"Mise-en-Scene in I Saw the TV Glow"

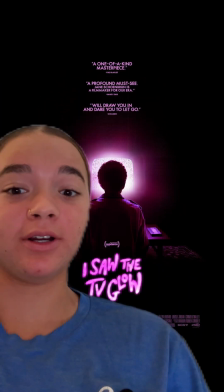I'm going to talk about I Saw the TV Glow by Jane Schoenbrunn and how Mise-en-Scene was used to elevate the scenes in the film.
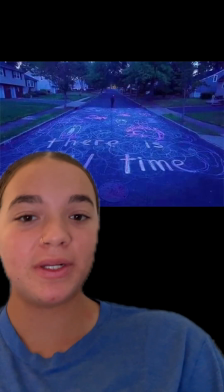In the opening scene of the film,
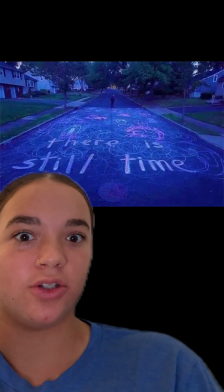we are shown this landscape where we can see child chalk drawings drawn on the ground in neon bright colors with the words, "There is still time."
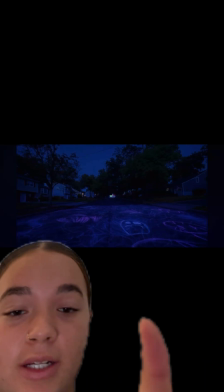We continue to see bright colors and lighting like this throughout the entire film.
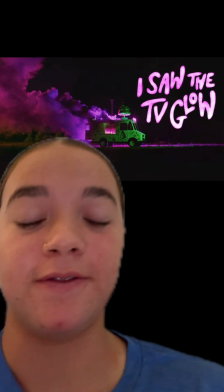We also see this ice cream truck in the opening scene, and it is flashing bright neon colors and playing children's tunes.
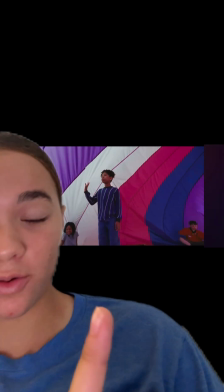Now, the actual plot of the movie follows Owen, a 14-year-old boy who meets a girl named Maddie.
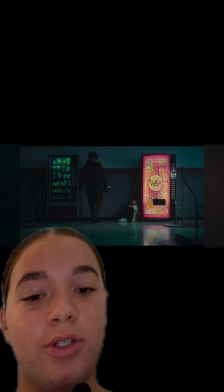She's a 16-year-old girl who introduces Owen to her favorite show, The Pink Opaque.
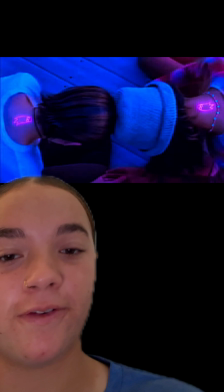The show follows two girls called Abby and Isabel who fight supernatural villains that try to keep them separated from each other.
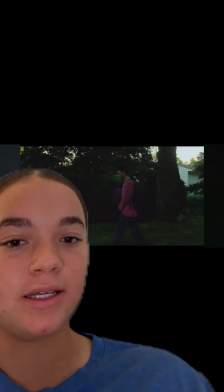With the show only airing after Owen's bedtime, he decides to sneak out and sleep over at Maddie's house so they can watch the show together at night.
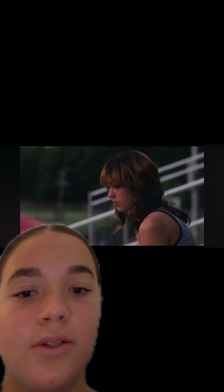2 years later,
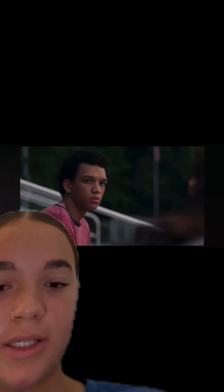they reunite as friends and they share a very personal conversation where Owen says that sometimes he feels like if he were to cut himself open, it would be empty.
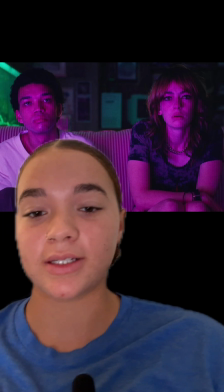Since Owen can't sleep over to watch The Pink Opaque with Maddie, she decides that she's going to leave tapes for him at the school so he can stay up to date on the episodes.
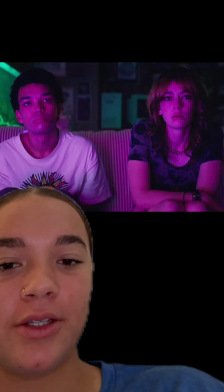The film makes Owen struggle with his identity very visible. The screen is at its brightest when Maddie and Owen are together spending time or watching The Pink Opaque.
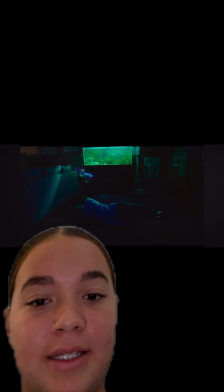Less colors illuminate the scenes as Owen covers who he truly is.
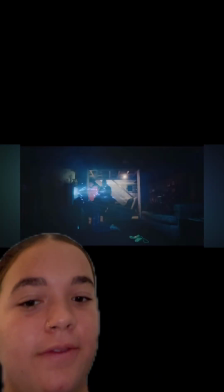In my opinion, the use of bright, vibrant colors and flashing really highlights scenes like this that
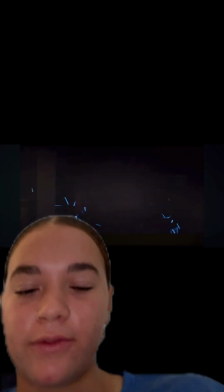personally I feel would have been just as impactful without all the light, but because of the themes of the movie,
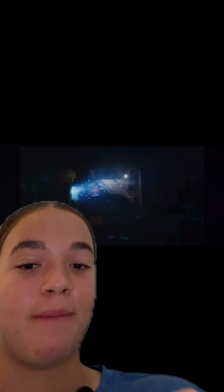it's that much more important.
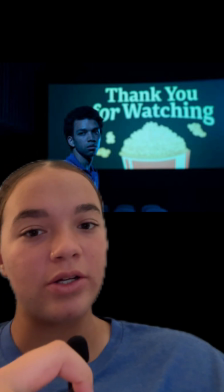However, the scene I'm going to be talking about is the ending one, which takes place 20 years later after everything has happened and Owen has cut Maddie off from his life.
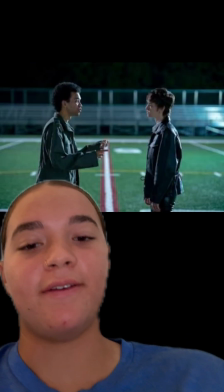One of the last things that Maddie told Owen was that if he keeps living his life a lie, it's going to suffocate him.
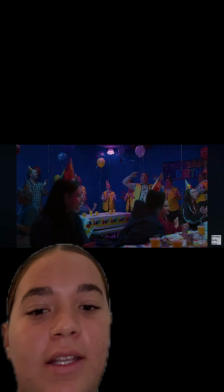It isn't until he's at the arcade that he finds out what Maddie is talking about when she says it'll suffocate him.
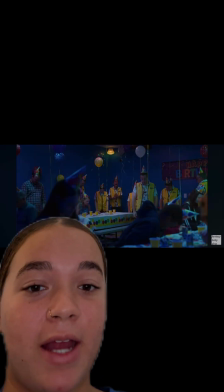He eventually realizes that Maddie was right and he can feel himself dying.
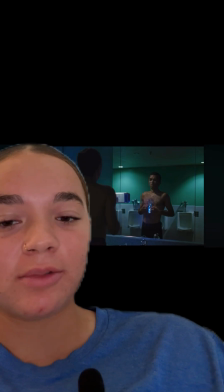He proceeds to panic and runs to the bathroom. He then proceeds to cut himself open, seeing memories of what his future life could look like if he accepted himself.
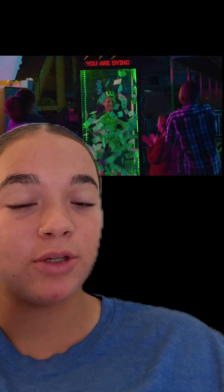When he leaves the arcade to head home, he sees this machine that's titled "You Are Dying," and that's exactly what happened.
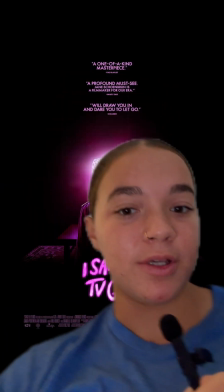Overall, I'd say that Mise-en-Scene and I Saw the TV Glow is
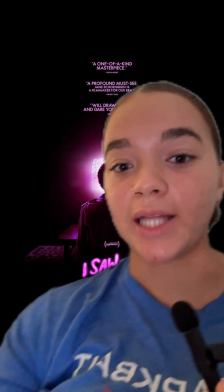genuinely one of the best uses of color and lighting technique I have ever seen in any film to this day.
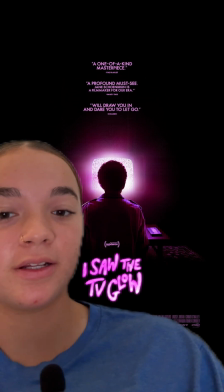Using light and color to garner emotion is definitely a very successful way that this movie handled covering deep topics.